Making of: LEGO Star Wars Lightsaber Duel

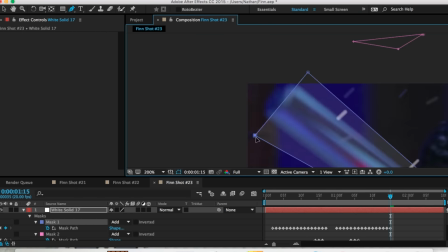7:34 So I'm speeding right away through this and once I've got that all
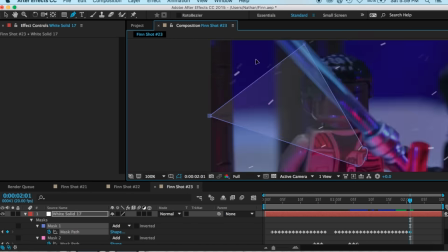7:39 keyed out as in following the whole thing I'm
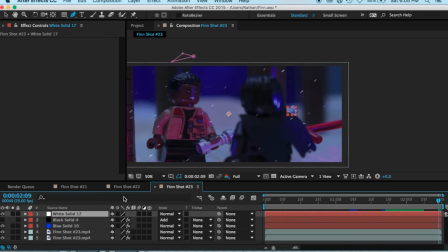7:44 going to duplicate the layer a bunch of times and what this will do is it will
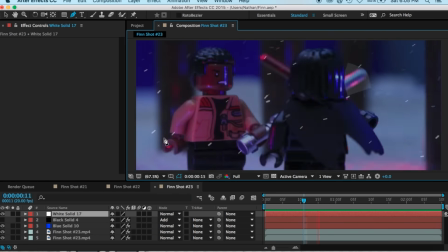7:49 allow me to add more and more feathered layers so as you can see i'm going
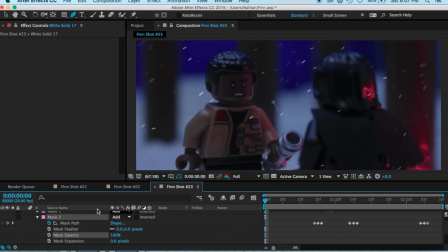7:53 to duplicate the layer a bunch of times after i make the opacity of the mask back to 100 so there you go i'm going to feather it just a little bit and now duplicate it so now i'm going to make each layer just a little bit more feathered to really give that glowing
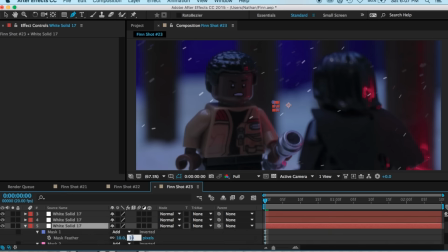8:08 effect the first one is 10 then i do 15 30 60 and 180 and i have to do it to both
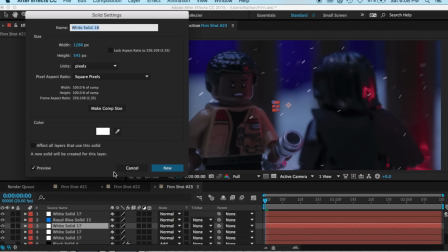8:14 mask because I had multiple masks on that one for the time where it goes through Kylo's head and needs two different masks.
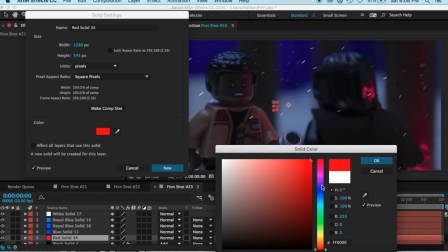8:21 And so now the other thing to make it blue is I make each layer a little bit more darker blue except for the main layer which is white.
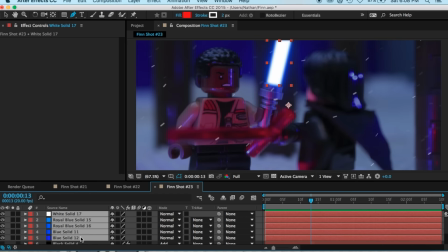8:29 And there you go now you have that blue lightsaber glow and we're gonna make that a zone comp so that I can add effects to it if I need to all by itself.
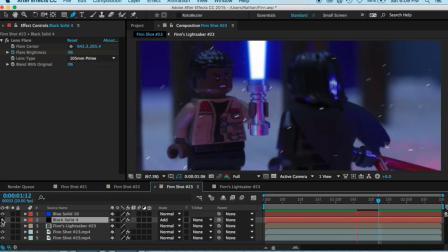8:40 And yes I listen to Justin Bieber don't question.
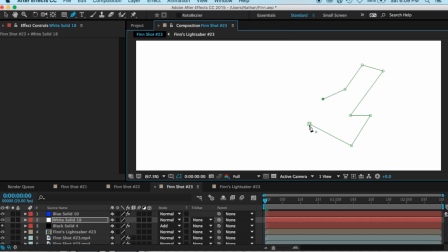8:43 So now we got to do Kylo Ren's lightsaber and it's a lot more complicated shape it's more of a upside-down T and it's
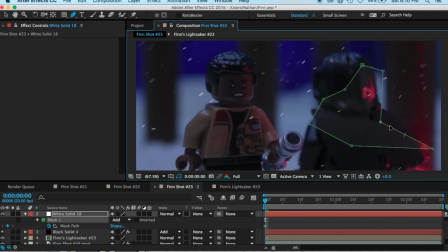8:51 gonna be harder to mask pass that but that's what we're doing if you didn't know we're keyframing the mask pass each time and that's all we're doing right there
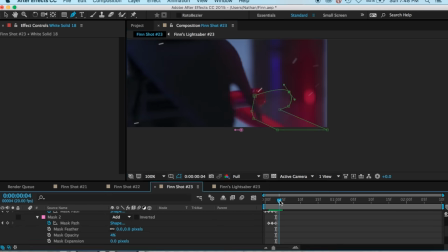9:00 you can see in the bottom left and just moving those points so that's what we're doing and following the lightsaber and again we're doing the vwumming I think
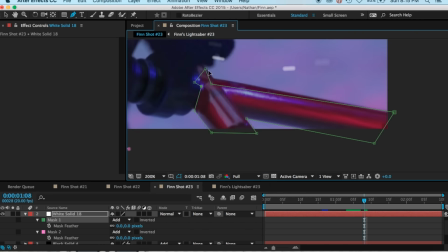9:08 that's what I'm calling it vwumming where where when it moves it is going to extend out into more of a V shape than just a
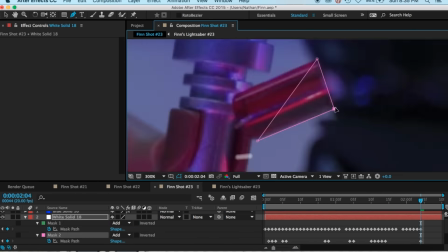9:17 normal rectangle so you can see as I speed along through this
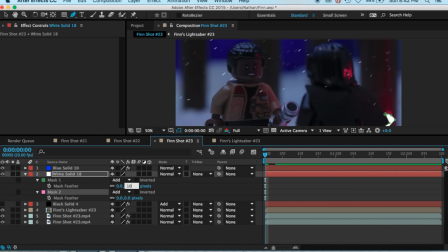9:22 it is all done and now I gotta make sure it's feathered again
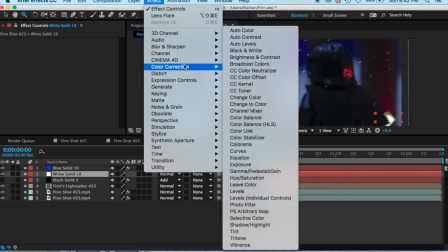9:26 and before I duplicate that layer I gotta add the blur because it
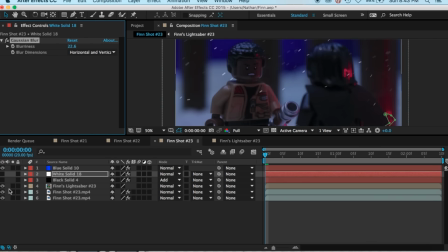9:31 is being in front of the other one which is so it'll be more blurred so now I gotta add the turbulent displace which is the effect I used to make that wavy, weird, Kylo Ren lightsaber-ish thing.
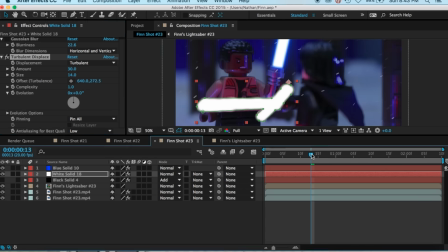9:44 Right now it looks pretty weird, but I'm gonna lower those a bit, the amount and size, and then I'm gonna keyframe,
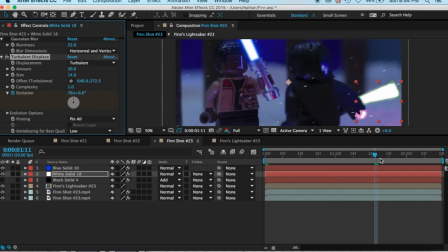9:50 or key the, yeah, keyframe the evolution so that it, uh, changes throughout the thing.
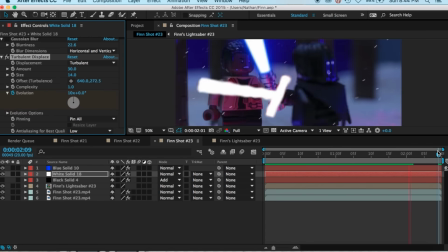9:55 So I'm gonna put a 10 there, and at the other end I'm gonna put it something else.
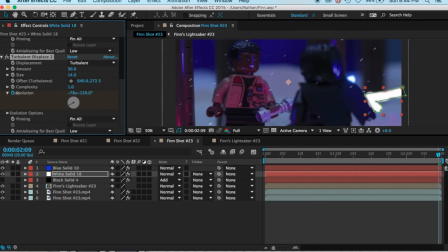10:00 I'm gonna duplicate the derby in the displays to get even more craziness, and make them go in opposite directions, so that it's even more crazy!
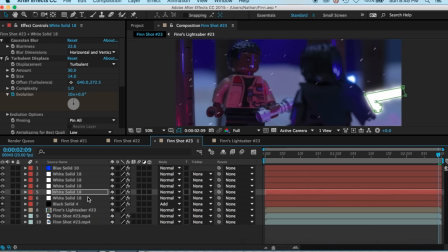10:08 And that's what really gave that Kylo Ren lightsaber a look. So then, same thing as the last time, we gotta duplicate the layer a bunch of times.
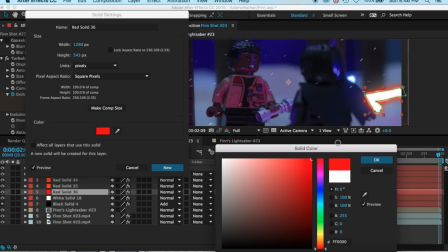10:15 And each one is more feathered. And also, one thing I did to make it seem more fiery was I made each layer a bit more red.
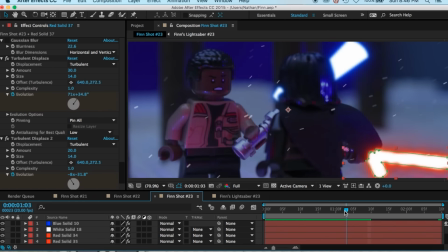10:24 The other ones are more orangish, while the other ones are more red. So you can see that fiery, Kylo Ren lightsaberish look.
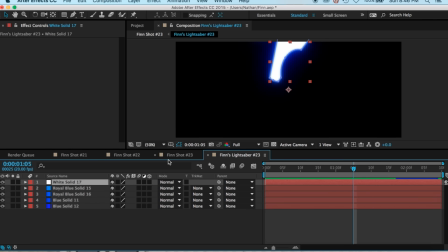10:32 And, just for a second, I'm going back to the other one for some reason. because you know I'm doing this live because I'm this fast.
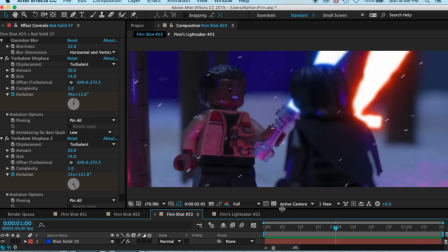10:39 And there you go. It's all rendered out. You got the lightsaber on top of the lightsaber fighting like glory.
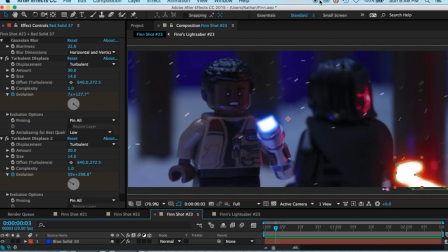10:45 And we're all done.